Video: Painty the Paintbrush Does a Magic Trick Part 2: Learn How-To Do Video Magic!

All right friends, so I am going to teach you how to do my magic trick. All you need is a couple different outfits, a piece of tape to mark your spot, and a camera to record yourself. You might need a grown-up's help for this and the editing part I just have Maker Morgan help me with. But here we go. The first thing you want to do is put on your first outfit and stand on a spot on the ground.
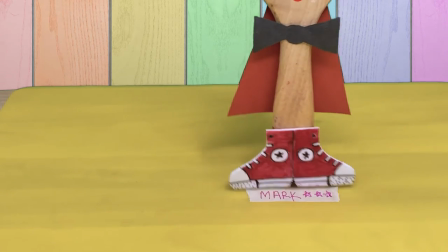I've marked a spot on my ground here. Every time I put out a new outfit I'm going to stand in the same spot to make sure that all of my outfit jumps line up. So now it's the jumping.
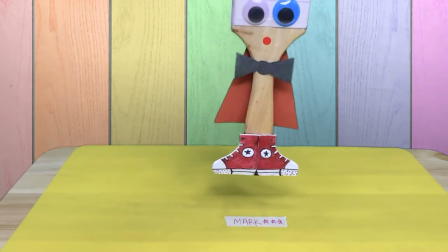All you do is stand, jump, and do it a couple times for good measure.
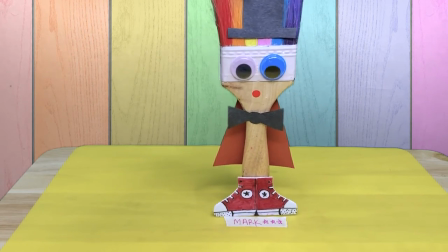Now I'm going to stop the camera, change my outfit, and do it again.
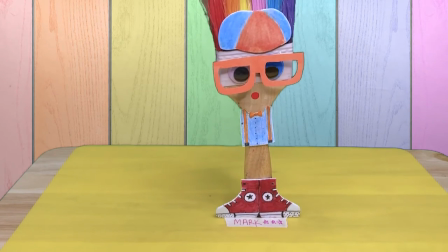So now, I'm Blippi and I'm just going to do the same thing, so here I go.
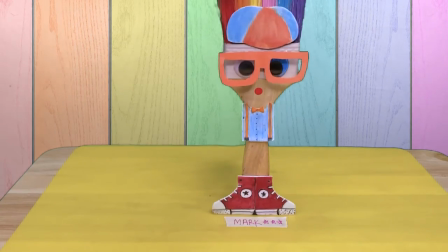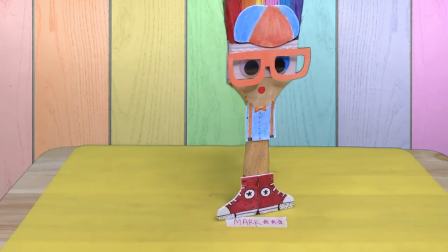You can also do something fun after you land, like look around, do a dance move, and then you jump again.
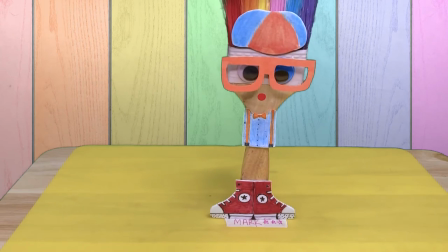Then, you cut the camera and you can repeat as many times as you want to.
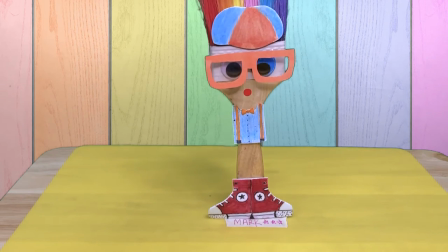Then, we're going to do the edit. Maker Morgan will explain that part.
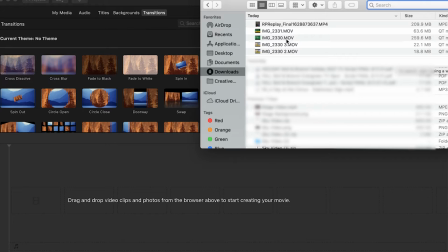okay so I am going to drag my new clips that we just
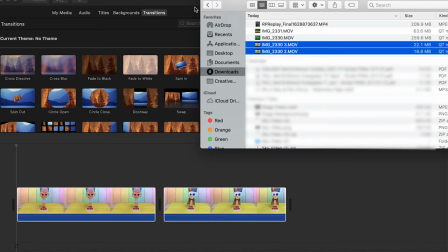shot into iMovie you can use any sort of video editor
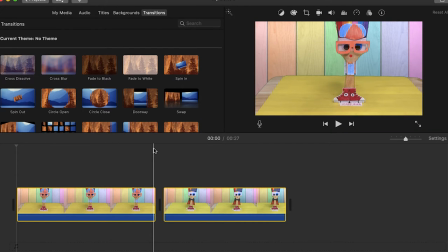that you have so you can use anything on your phone also Instagram TikTok all of those are great for this kind of video edit so I'm going to put my videos in order and then now what we're going to do is we're going to watch our first
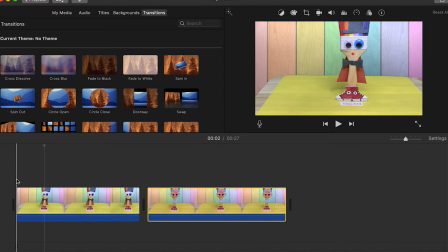clip so what we're looking for is Painty's jump for the first clip as a magician. So I'm going to watch Painty and Painty does a jump right there. Perfect. So now what I'm going to do is I'm going to get rid of the end of this clip just to start.
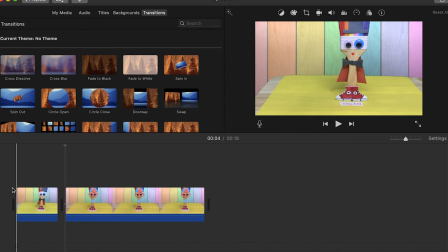So we're only looking at this short little section, this four second clip, and I'm going to watch it again. And then right when Painty starts to jump, I'm going to slowly watch Painty come down and then right there Painty isn't all the way down yet I'm just going to do a
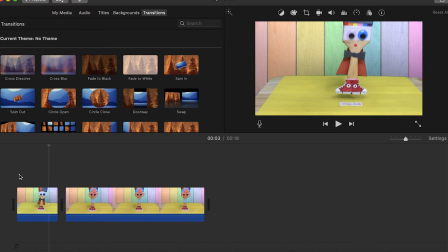little break here and then I'm going to delete the second half so that we are watching Painty coming down from the jump and then we're going to go into our Blippi clip so we're going to essentially do the same cut again with
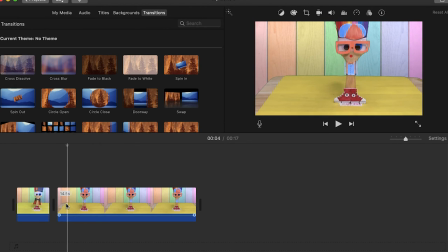Blippi's jump so Blippi does the jump Painty has Blippi I guess right okay so Blippi does the jump like that so we're going to do exactly the same thing so we're watching Painty come down
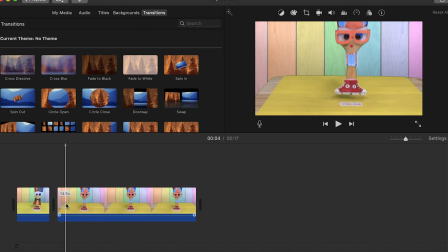and around the same spot from the end of the last one we're going to do another break and then instead of deleting the back half we're going to delete the front half and so now when we watch the clip let's see if this works we're gonna watch painty jump and change into oblivion there we go so that is how we put together our jumps
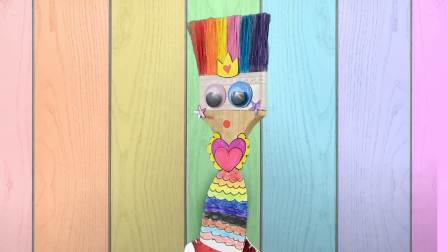so that it looks like we're changing clothes when we jump awesome awesome job so now you can do as many as you'd like you can link them
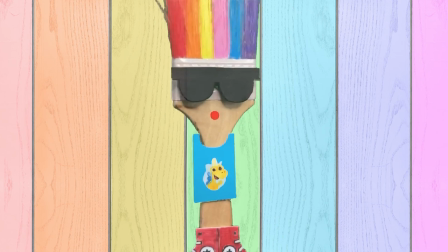all together you can add music and make sure to share them with us we would love to see your magic trick.
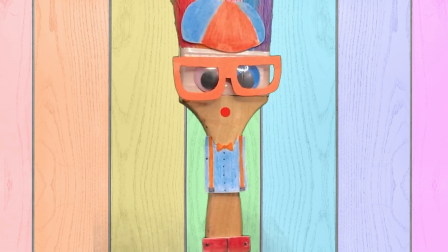Thanks friends, we'll see you soon.